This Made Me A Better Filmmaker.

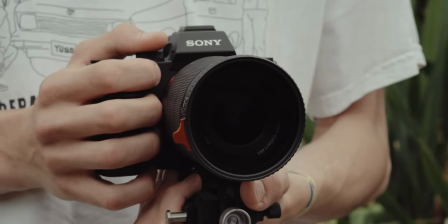250s
This brings us to today's sponsor called KNF concept.
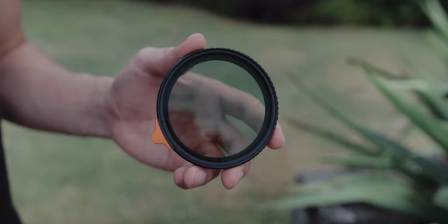254s
Their My new black diffusion filters are multi-coated as well as waterproof and scratch resistant.
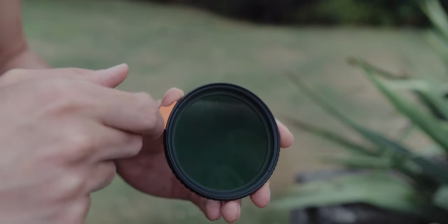259s
I've been using mine for a few weeks now and I'm actually quite surprised about the quality.
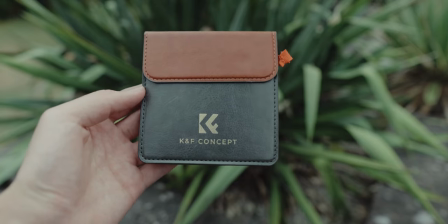265s
They come in a nice box and knowing other brands delivering it in plastic cases this was definitely a nice touch.
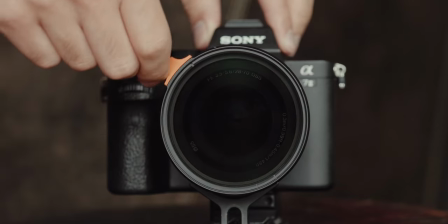273s
Normally you have to be careful turning your varial ND filter to dark but with this one I had no problems whatsoever.
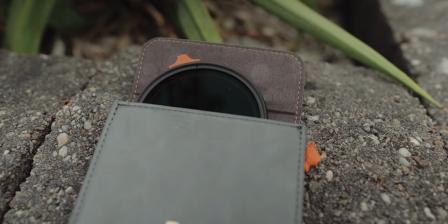281s
So I leave a link down below if you want to get one and now let's get back to the video
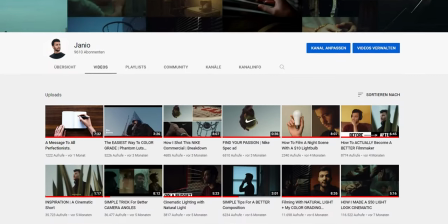287s
When I got into filmmaking and creating content I wanted to have a gimbal to do these
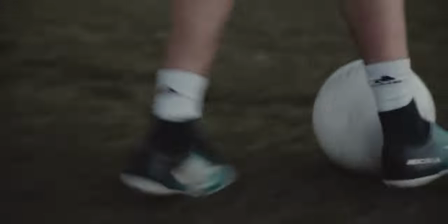293s
cool and dynamic tracking shots that Everybody was talking about and it seems like every year a
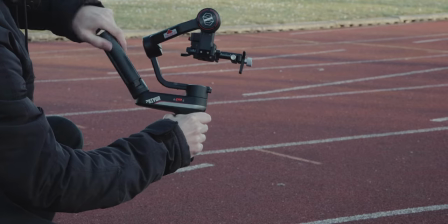300s
new and improved version is released But after all I realized I already have
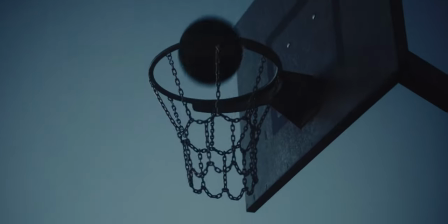306s
enough stuff to worry about like exposure camera settings lenses as
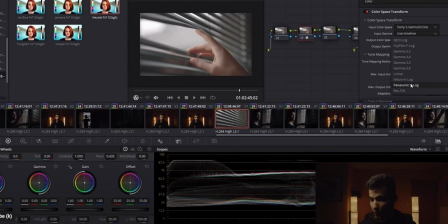311s
lock filters there's a lot that goes into creating a good-looking video and filming with
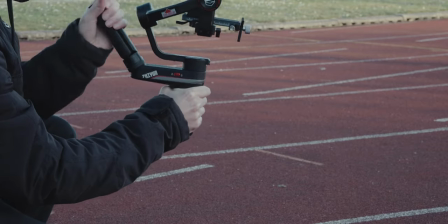317s
a gimbal can be another distraction on top of everything else don't get me
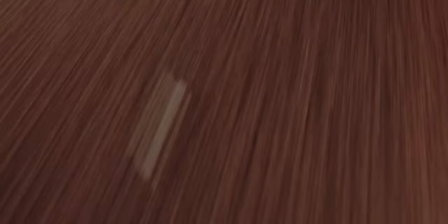322s
wrong gimbals or glide cams are an awesome tool and sometimes the only way to
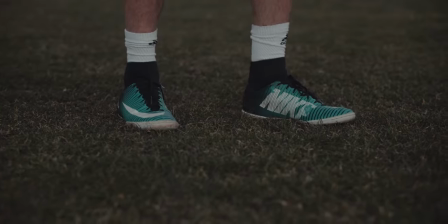327s
film a certain shot but I had a lot of false expectations and
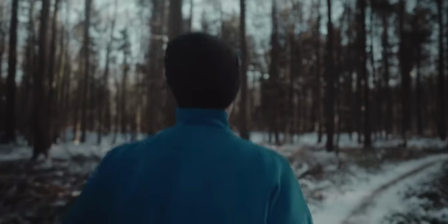332s
I think as a beginner there is nothing more deadly than trying to compensate a
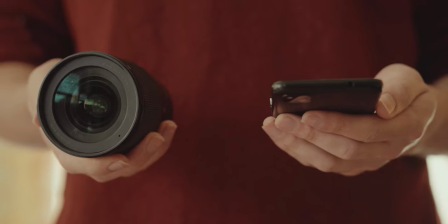336s
lack of knowledge with gear and one of the misconceptions was that
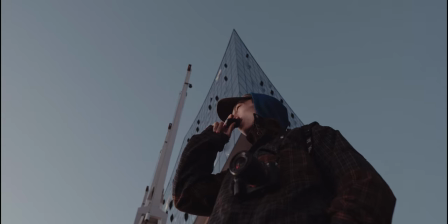341s
tripod shots are boring for a long time I thought an interesting frame
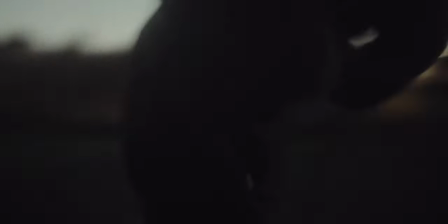346s
needs to have movement something needs to happen to make it more engaging more
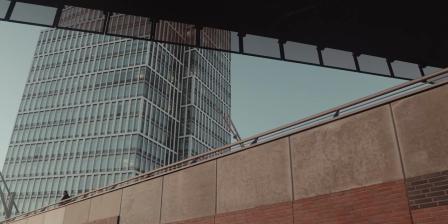351s
interesting but nowadays I believe that static shots can be way more powerful than
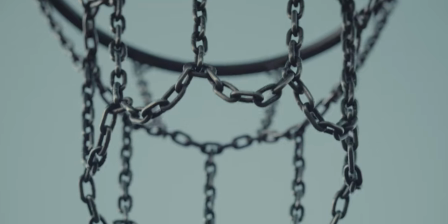356s
you think it's way more rewarding if you can manage to create a dynamic
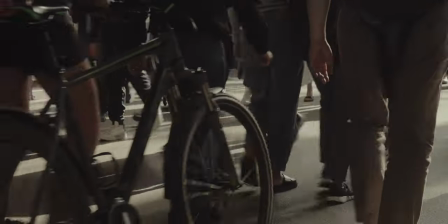361s
scene and aesthetic shot through the subjects you're shooting and story you're building rather
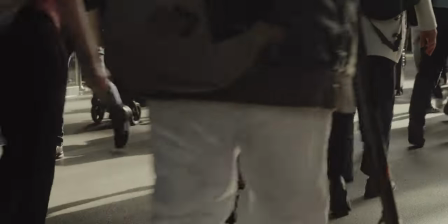367s
than trying to add movement or fancy transitions externally to save an otherwise boring shot.
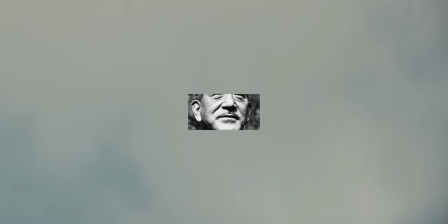375s
At the moment I'm really inspired by the work of Yasuhiro Ozu who was
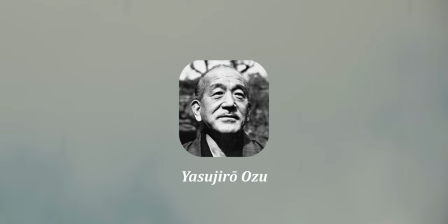381s
quite known for his approach to create depth and dynamic in aesthetic frame.
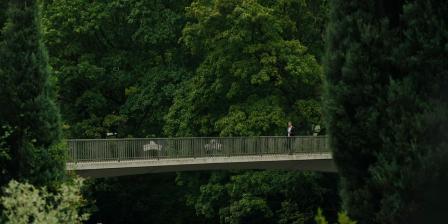386s
And what I got out of his work was to master stillness before trying to understand movement,
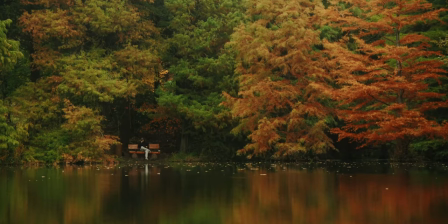393s
to slow down and to be intentional with what you shoot and why.